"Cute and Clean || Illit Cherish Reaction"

Interesting. Okay. Let's backpedal a little bit.
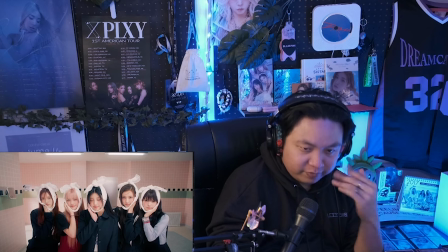So, they had their teeth taken out for several reasons.
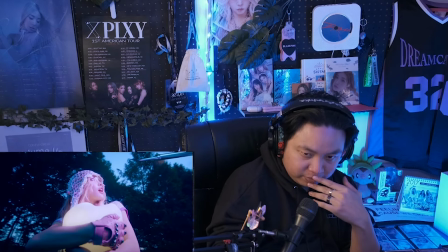The lyrics indicate to cherish their love, and I guess giving their tooth is a part of them, which resembles their love.
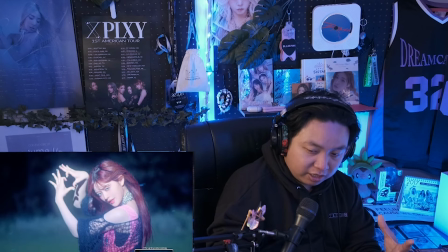And that's why...
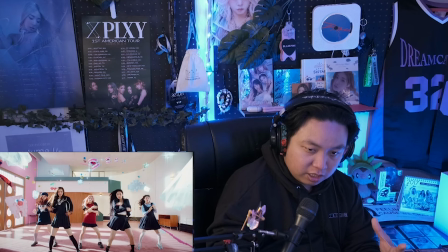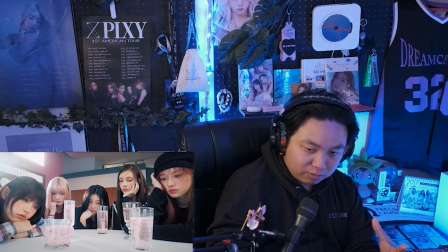it became... I'm trying really hard here.
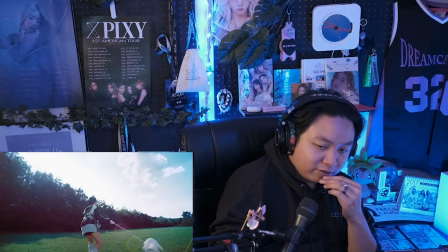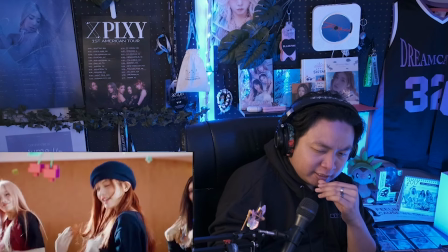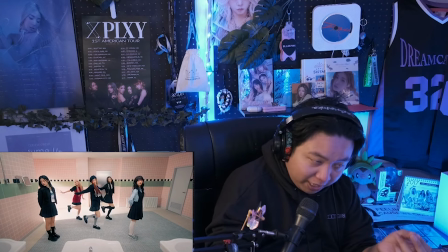They okay, so they put it in a pot to grow it, to grow the love.
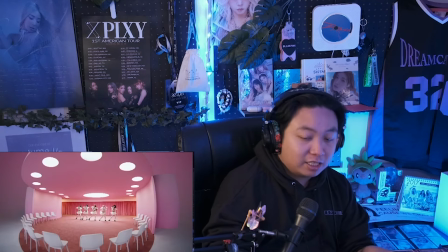It's one snap. There's like five different scenarios. Not gonna lie to you, I just like when things go boop and bop.
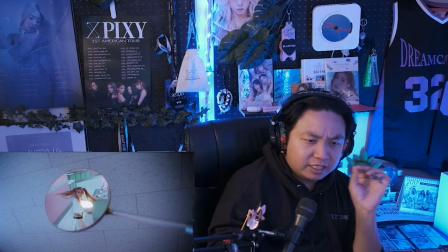Visually very pretty. Their transitions and set choices super super good on the team.
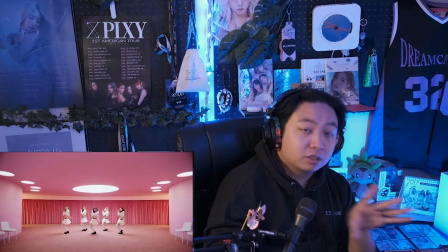Though fits clean, cool. I really like this fit.
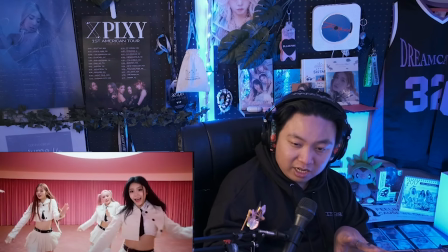The style just looks really good on everybody. I think, yeah, it's a uniform fit, but it's clean.
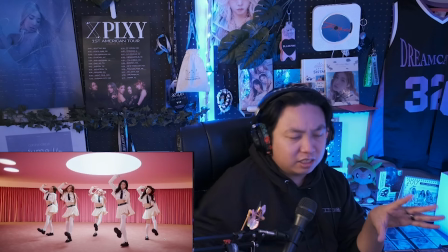It gives a solid aesthetic. Definitely leans on the pretty, innocent, pure aesthetic.
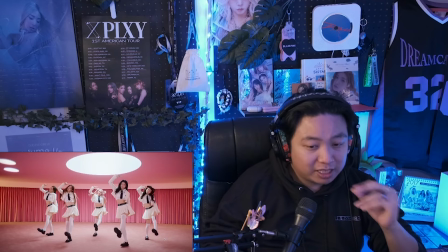White is also a great choice, considering they're really obsessed with teeth. I do think this song keeps Islet's sound and style.
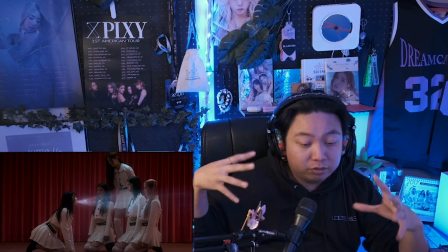They do get compared to a lot, but if you look at them, this is pretty solid.
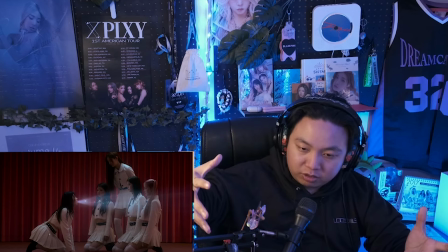Their intro started similarly to how Magnetic started.
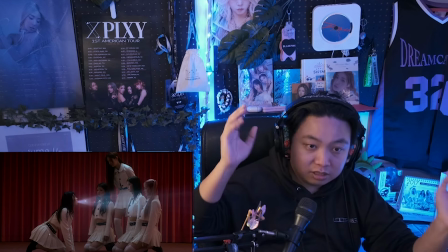Their style has been pretty consistent. I dig it. I like this as a cute song.
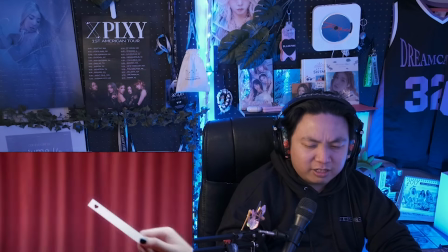It's a cute song.
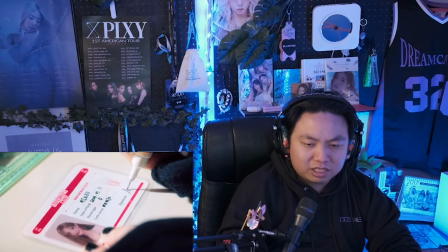There's a lot of like cute little moments in the music video too.
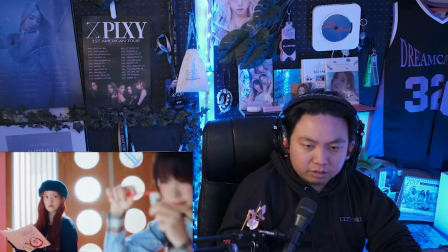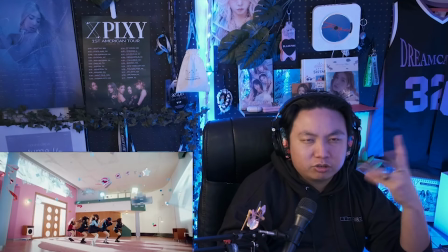There's like a little bit of an eager sound to the chorus too. So I like it. I dig it. I'm gonna run it back, see what I think about it in about a week. But yeah, that's really it.
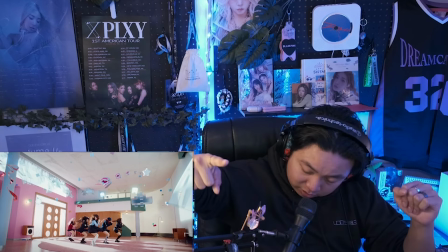That's gonna be it for me. Let me know what you thought of the song. Comment section below. Till next time, I catch y'all.